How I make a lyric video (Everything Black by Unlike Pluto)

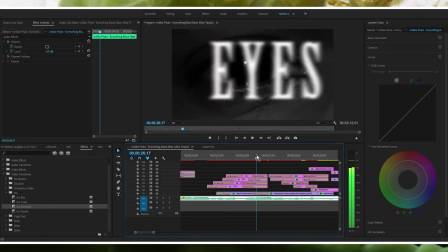8:10 It doesn't look too bad, and I blurred them out as they're getting closer to your eyes, and it's kind of appropriate since there's an eye in the background.
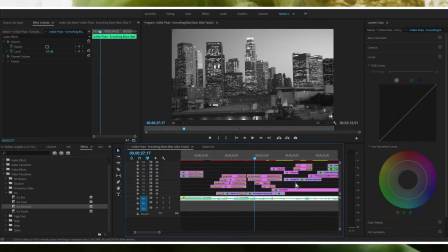8:17 And then there's this part, and this is one of my favorite parts, probably my second favorite, well, my third favorite part. I don't know. I'm just gonna say this is one of my favorite parts in the entire video, and this was actually happened on accident. Let's just go through this once.
But I won't sleep tonight.
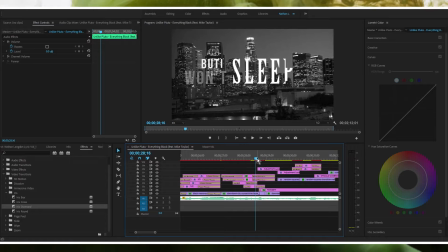8:32 So that, I'm really proud of that part because what I like to do a lot is sorry, there's someone texting me. What I like to do a lot is not just match things up with the beat of a song, but go a step further and matching things up to individual instruments in the song that I hear.
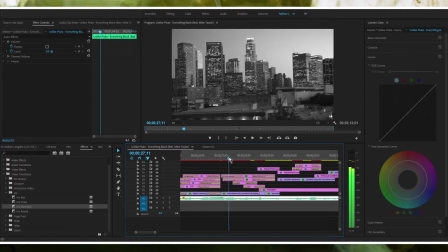8:51 So let me just walk through this.
So, but I won't.
Now, I don't know if you notice, this might just be something that's unique to me and how I think about this,
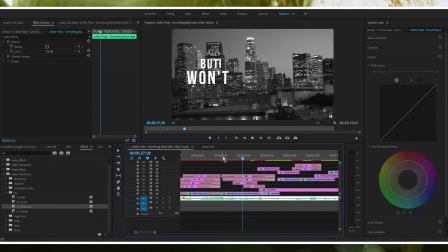9:03 but the way these words come in are actually mirroring what this piano does at the beginning.
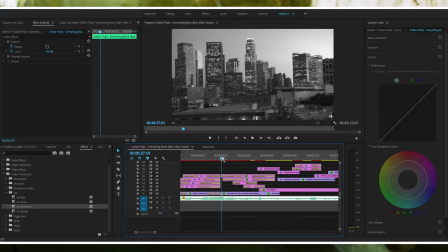9:09 I don't know if you could see that. That might just be a way that I think about going about this, but the way that piano kind of comes in at the beginning of this bar, I kind of emulated that movement in the music with the movement and kind of integrated it into the movement of the text.
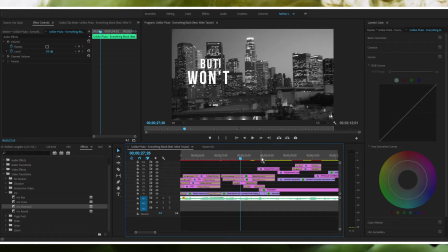9:26 It's kind of hard to explain. It's kind of just the way I think about it. So this is kind of emulating the style of the piano, and then this next part, yeah, the sleep isn't really doing much there. It's just there. It's not really doing anything concerning how the music is playing.
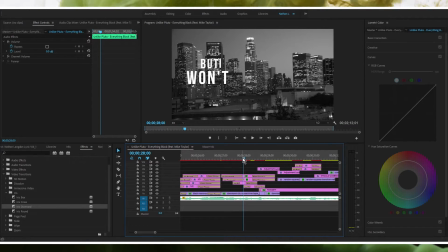9:43 It's not really, doesn't really fit in with the music all that much, other than that it's on beat.
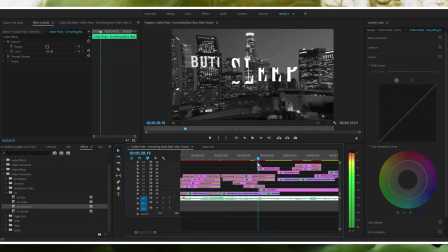9:49 Okay, so then here, this happened on accident, but once I realized what had happened and how it was lining up with the music, I kept it. And if you're the kind of person who has to know why something works, to know how it works, and to actually do it, you are exactly like me.
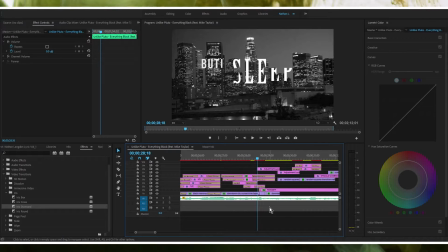10:07 Because if I don't know how, I can know how something works and still not know how something works. If that makes sense, I have to know why something works before I can understand how it works. Like, I can know that it works, but that's not enough. That's not enough for me knowing that it works. I need to know why it works in order to know how to do it.
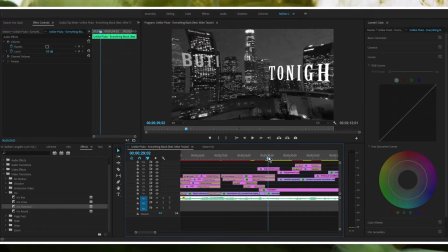10:26 This was something, when I saw the effect of this, I wanted to do it again, but I didn't know how I did it this first time, so I tried to figure out why it worked.
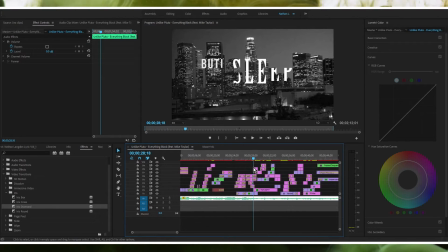10:35 So I believe this is the first time I used lens distortion, and I ended up using lens distortion to my advantage the rest of the video. This is when the kick drum comes in. And I like to use lens distortion with a kick drum because generally the sound of a kick drum, I don't know what it is,
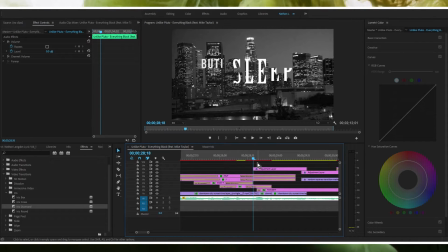10:53 but when I think of a kick drum, I think of lens distortion in terms of effects. If I were to use any effect, I would use lens distortion when it comes to kick drums. I don't know why. It's just what I think fits best.
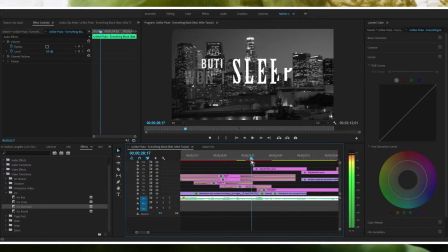11:05 So when the kick drum first hits, you've got this lens distortion happening. And this is something I added that I was sure that no one would notice. The middle of the word sleep starts moving independently from the rest of it, and it's a transition. One of these down here, I forget what it is. It's some sort of slide. I think it's called band slide.
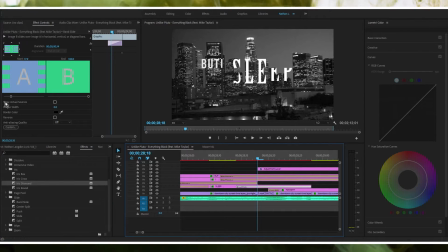11:24 I might be wrong. Yeah, it's band slide. So that's what this word sleep is doing.
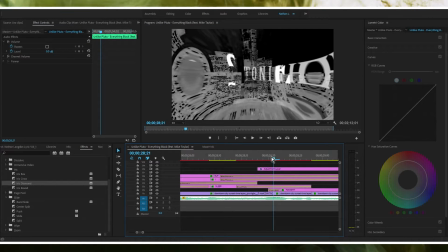11:28 But what I did was, in order to introduce the word tonight, I kind of slid it in to the shot using this middle bar here. So it's kind of a smooth transition the way it moves through this middle part here, through the middle part of the word sleep.
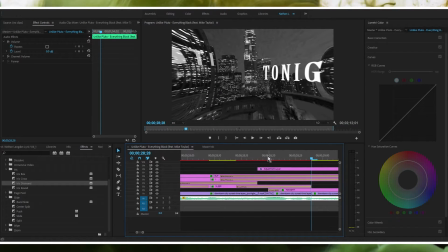11:44 I knew no one would see that the first time they watched the video, or even any time they watch the video, unless I were to point it out like I am now.
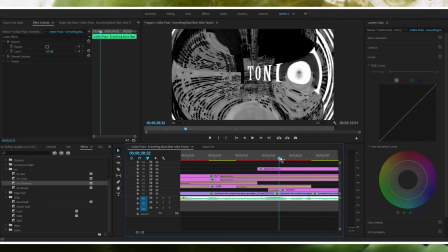11:52 You would notice that, unless you're just really analytical when it comes to things like this.
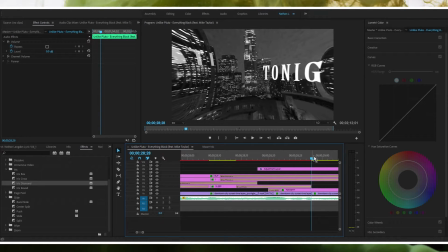11:57 Yeah, so that's why I did that, and it was just a little, I tend to focus too much on details, even when I know people aren't going to see them. For my sake, I just focus on way too many details, and it ends up taking me quite a while.
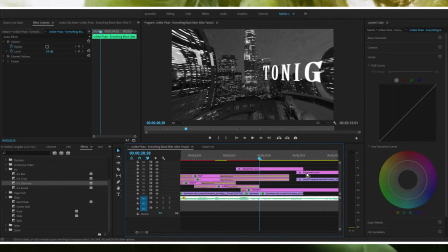12:10 I'm trying to work around that. I'm trying to get out of that habit, because that can actually be damaging in terms of deadlines and stuff if you're being too detailed.
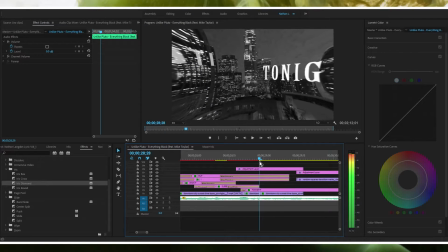12:18 Yeah, I've been trying to work out of that, but then at this point I started realizing what effect velocity can have on the flow of a song, and not a flow of a song, but the flow of a video such as this, like a lyric video that moves along with the music.
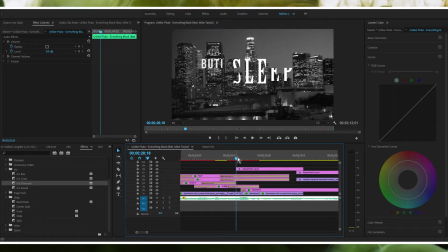12:32 So I chose to have the velocity be one of the main driving factors of this entire video, and this is one of the first places I really implemented that, realizing what I was doing,
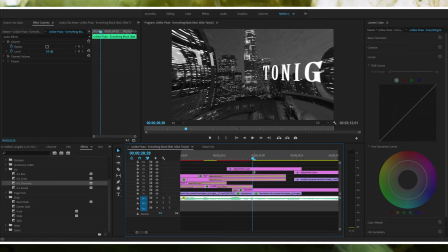12:42 because the other times I was kind of just doing it because smooth motions, I like that better than the jerky motions, and I already knew how to do velocity in Adobe After Effects at this point, but this was when I was just learning that it was possible in Premiere Pro. I did do a tutorial on that in case you wanted to watch it, so I'm not going to go too into depth how I did the velocity part.
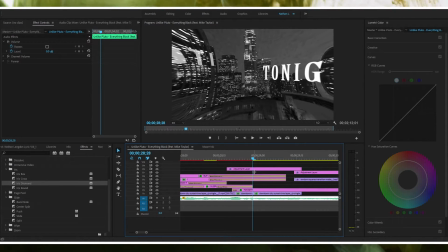13:02 There is a tutorial that I did on velocity in Premiere Pro. I'll have it down in the description if you want to watch that. It's pretty useful, but I do go into depth how all that works in that video.
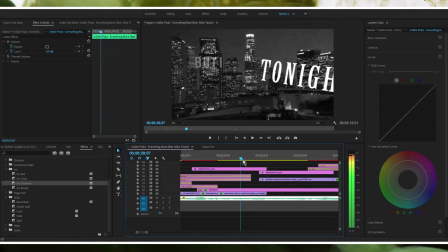13:12 So the kick drum hits again here, and I made the word tonight bounce. And this, one of the things I wish I would have done was, instead of having this
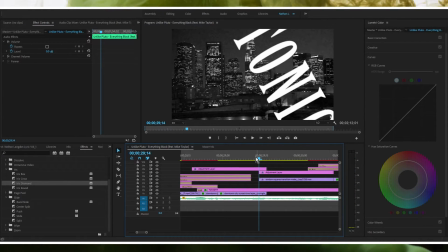13:27 keep rotating to the left or to the right, I would have preferred it, as soon as it hits this point here,
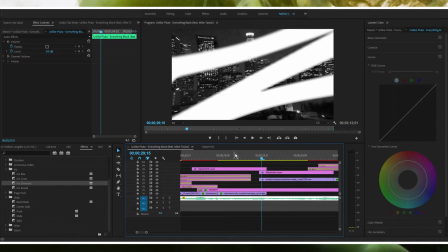13:33 rotate back this way and then come towards the screen. But that's just me. When you view it quickly like that, it doesn't really bother me all that much.
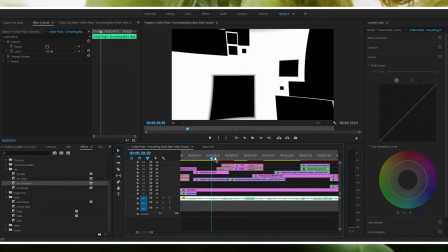13:42 But when I'm going frame by frame, it kind of makes me cringe. But that's just me. Most other people would disagree, but whatever.
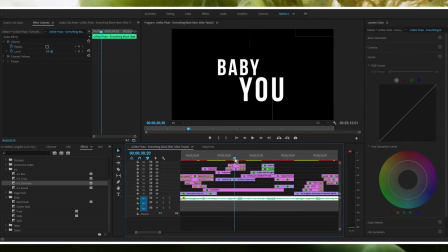13:48 So this part, I'm not even going to address these parts because there's nothing going on here. There's no masks or anything.
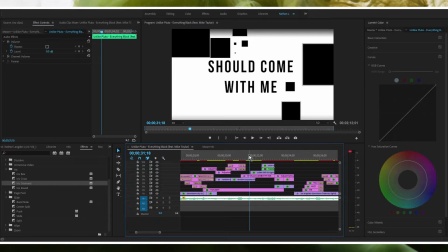13:54 It's just all stock footage and the text. Like here, there's no masks.
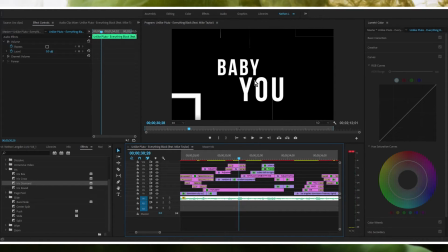13:58 There's no masks. And one thing I did do here to kind of make these words blend in with the background and what's going on with the stock footage and these box transitions was, in order to make
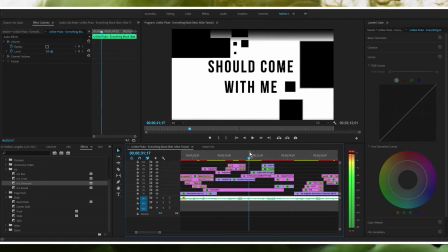14:11 these two words go away, to introduce these next words here, I made a box transition.
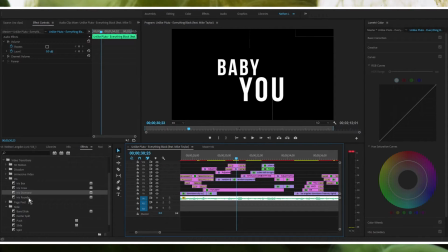14:18 I believe it's still an iris transition. I think it's just box here, iris box, I believe.
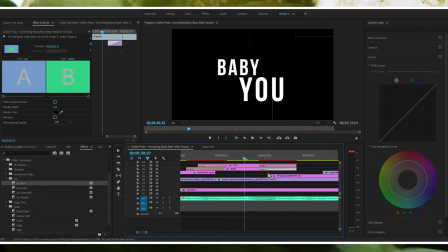14:23 Let me just make sure. Yeah, it's iris box.
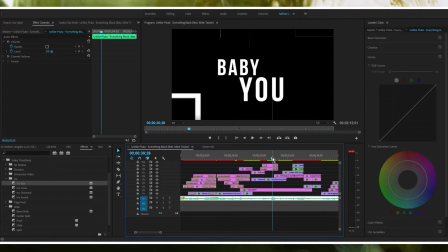14:26 Kind of fits with, there's box transitions happening in the background, so you're naturally going to have a box transition to get these words out of there.
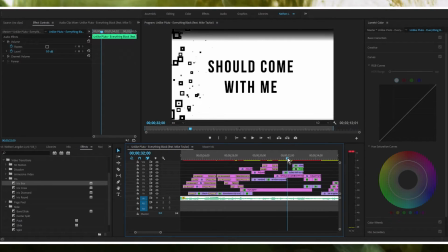14:32 Should come with me. And then this part, there's no mask here.
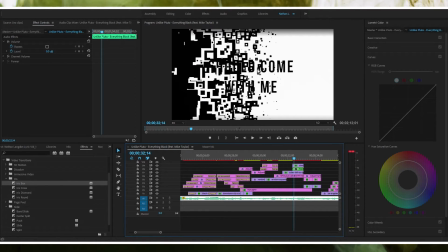14:37 It's just, if you look closely, these words, I'll take you, they're just appearing.
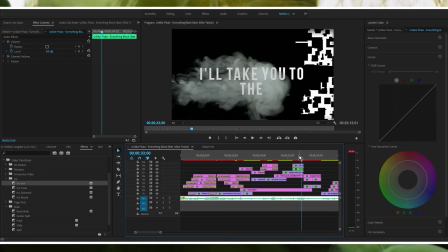14:43 Like, again, this was a long time ago I made this video, and I mean, I know it's only several months. I actually don't recall. I know this is 2017, so it has been several months but I believe this was like November of last year, probably November, if I had to guess.
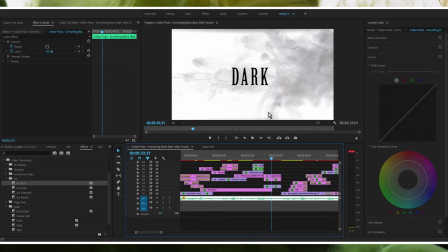15:05 So yeah, not much happening here. I hate this. I mean, it goes away when it increases because I'm going at half resolution here. You can really see it at half resolution, but you see that band at the top? That's just the result of the lens distortion.
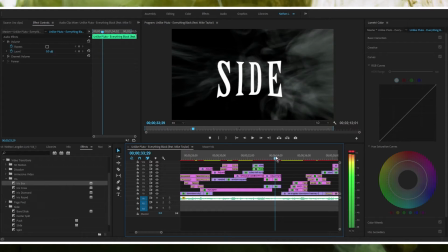15:22 So
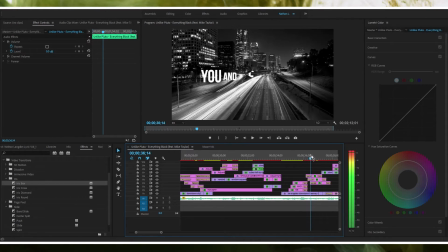15:26 not much happening here. Just more iris transitions, the diamond iris transitions.
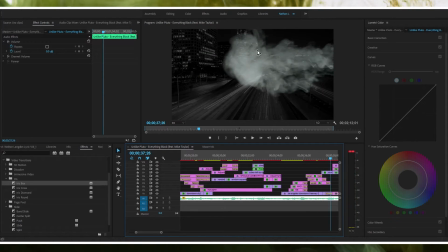15:36 More stock footage of the smoke.
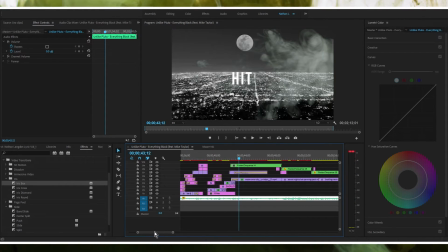15:42 Nighttime, blah blah. Repeated because I was corner cutting a lot in this video because for the sake of time. Okay, so now we're getting into one of my other favorite parts of the entire video.
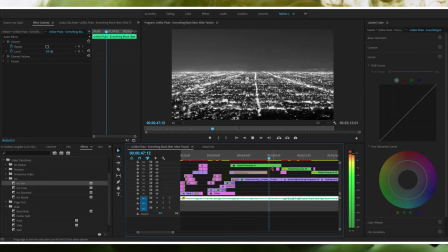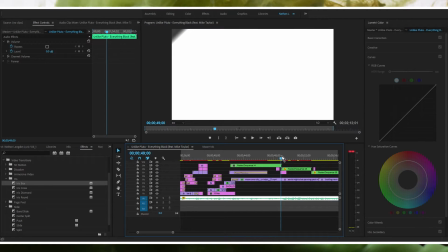16:00 This part is one of my favorite parts in the entire video, alongside the other one that I showed you.
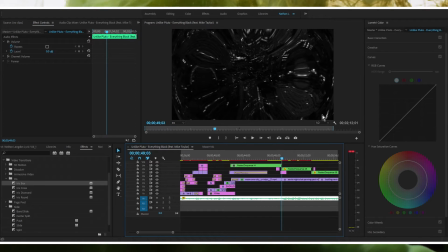16:06 The lens distortion really accentuates things in this particular piece of footage.
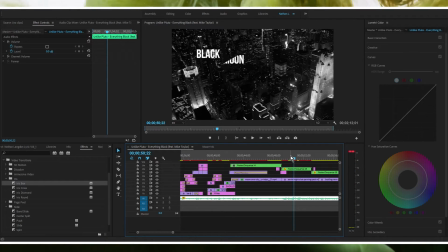16:12 So it comes in here with the words here: blackbird, black moon, black sky, black light, black.
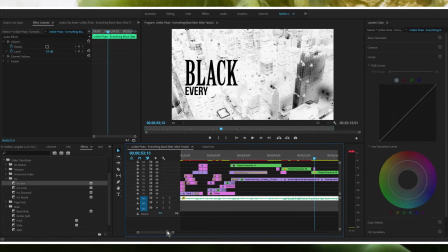16:19 I've heard this all 1,000 times. You get sick of the song you're making a lyric video for very quickly.